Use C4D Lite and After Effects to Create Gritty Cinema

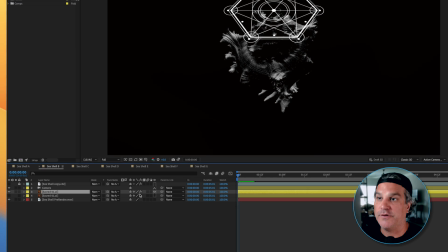Now, what I did to get the geometry in the right place is back in the Cinema 4D file,
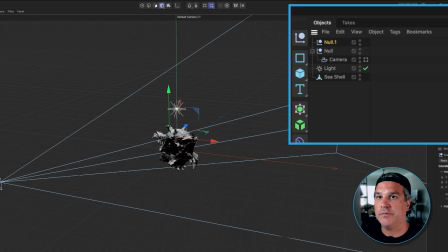I placed the null where I wanted that to be at the top of the seashell right here.
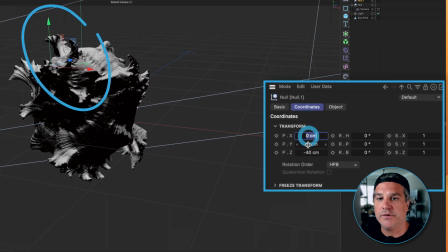And you can see the null is 0, 40, negative 40. Now, a lot of times in After Effects, we have to reverse a number or two to get it to work just right. So for this case, I had to reverse the positive 40 to a negative 40.
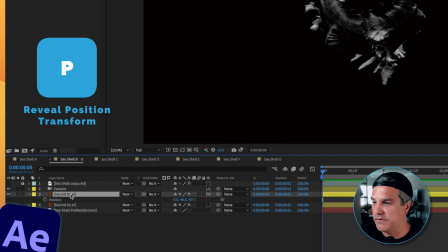So if I click P for position, you're gonna see it's
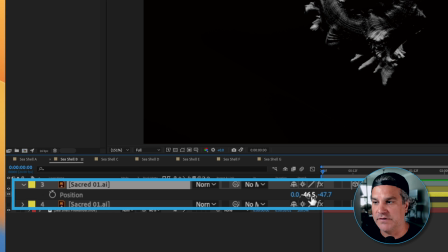0, negative 46.5 or negative 47 and a negative 47 on the Z axis.
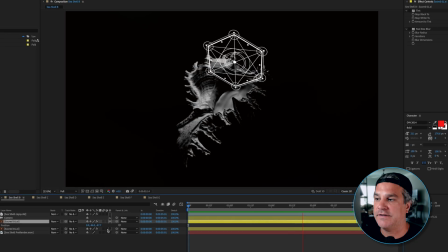So if I preview it now, you can see that sacred geometry looks like it's part of that seashell, right?
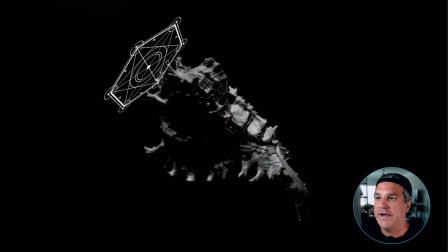It's rotating with that seashell. Now there is some weirdness because right here, It looks like it's kind of like the seashell becomes transparent.
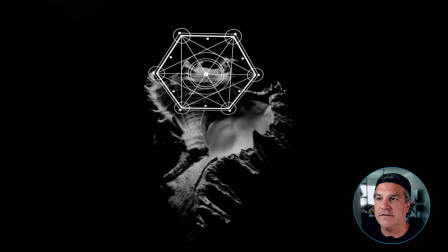It's just an illusion. At this point, the sacred geometry should go behind the seashell.
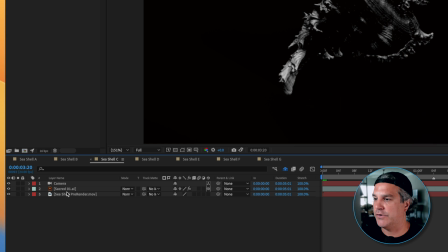So moving into our next composition, that's what we're gonna do here. So we have our sacred geometry that's going in front of the seashell.
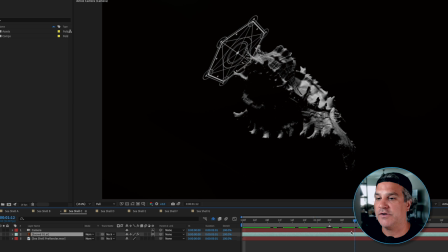So how do we solve that? It's really easy.
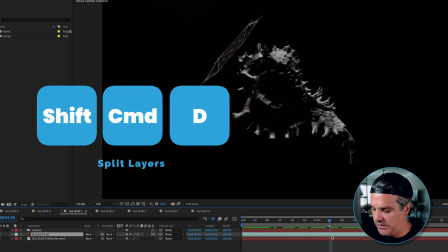All we have to do is take our layer, and I'm gonna hit Shift Command D to split that layer.
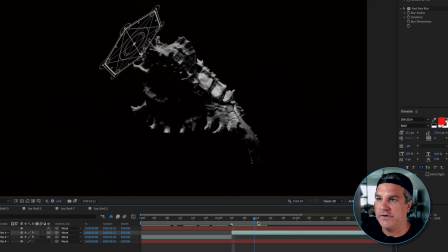And then at this point right here, and I'm gonna go a little bit further down here,
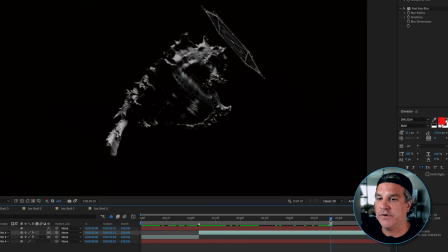and I'm gonna get to a point where it can be revealed in front, and I'm going to Shift Command D again to split this layer.
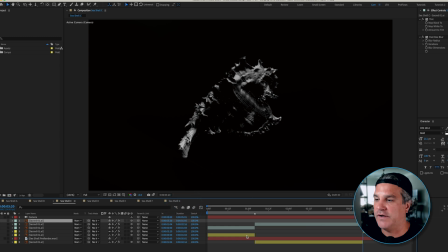Now, I have some layers hidden here to show you what I did. And what I did was this first layer here is in front of the seashell. And then where I split it, I dropped this sacred geometry behind the seashell. You can see it's behind it. So now it's truly behind the seashell.
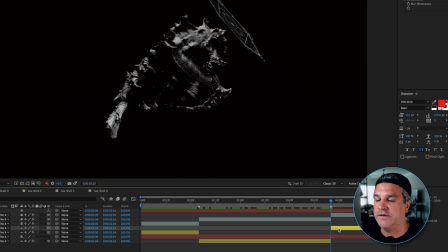And then at this point here, where I split it, the sacred geometry is on top of the seashell, like we see here.
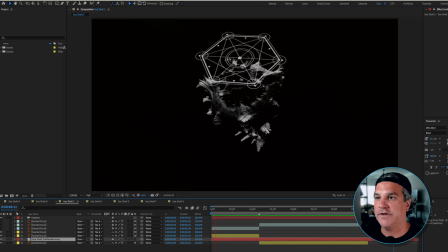And now it looks like the sacred geometry is in front and then behind. In front and behind. So it's a pretty cool way of compositing 2D graphics with 3D graphics.
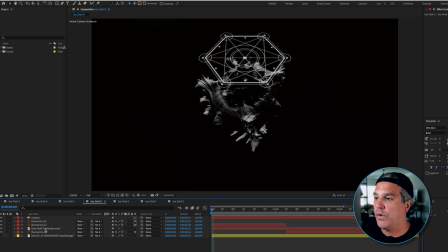So let's move on to the next part here. What I wanted to do next was bring in some type of interesting background. So what I have here is I found this photo of a forest.
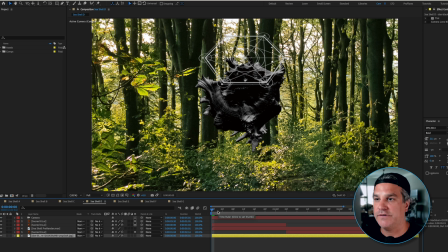And right off the top, this looks pretty bad. You can see it just doesn't match. It's, you know, the seashell is black and white, the sacred geometry is black and white, and we've got this very saturated, vibrant forest.
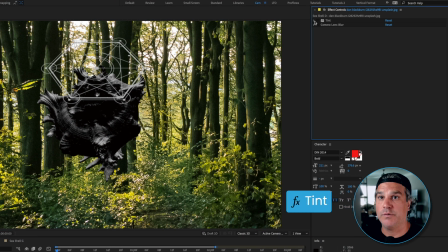So what I did was I applied a few effects here. So the first effect I applied was a tint to make the background black and white, just like so. And then I also applied a camera lens blur effect, and the blur radius is set to 25,
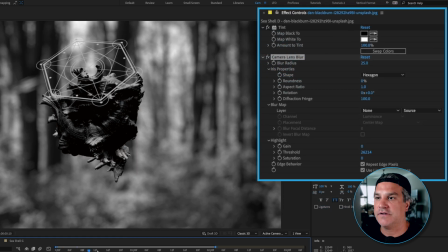and that's just to blur it out just like so to make it much more interesting.
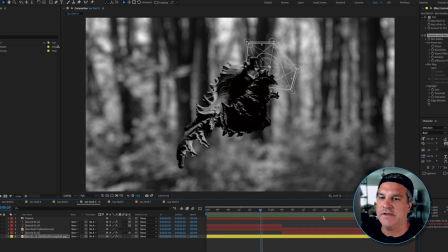So now it looks like this seashell is kind of floating in space, and there's this out of focus forest sitting in the background.
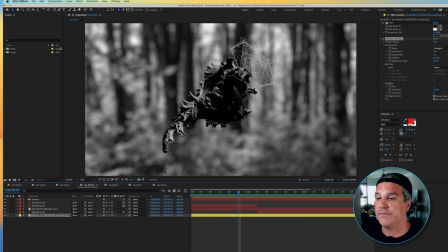So it's already looking way more interesting. Let's move on to the next composition here.
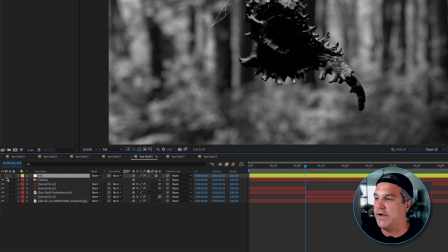And what I did here was I applied an adjustment layer over the top. I'll turn that on.
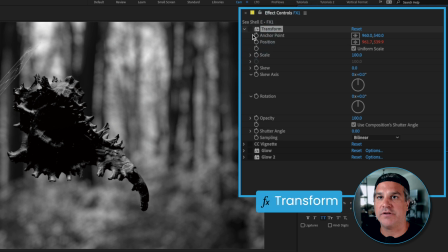And I applied a series of effects here. And the first one I applied is a transform with a expression applied to the position property.
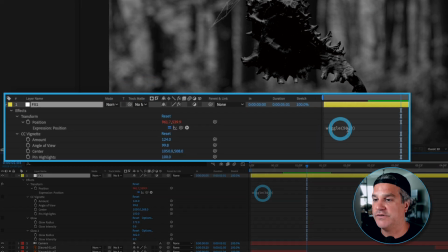If I hit UU on the keyboard, you're gonna see under position, I've applied a wiggle expression of 50 times per second. That's what the 50 is. I want to move a value of up to 3 pixels.
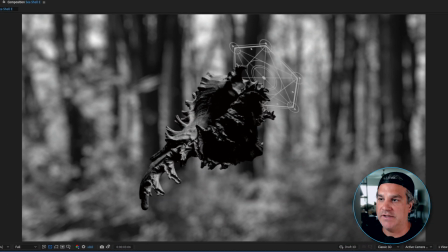So now when I play this back, you can see it's just a shake that's happening. And you know, for some people, this is gonna be too much. For this particular example, I think it worked really well. So that's the first thing I added.
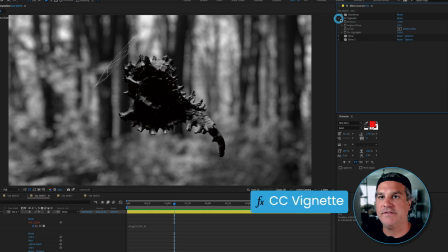Next, after transform, I added a CC vignette and I cranked the value up quite high.
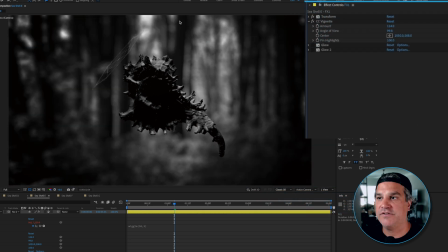So this is without and this is with. And the vignette is just creating emphasis on the center of the frame here.
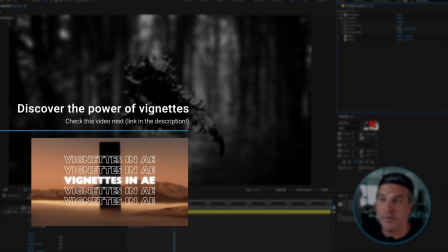It's just darkening up the edges and making the center of the frame more of our focal point for our eyes to look.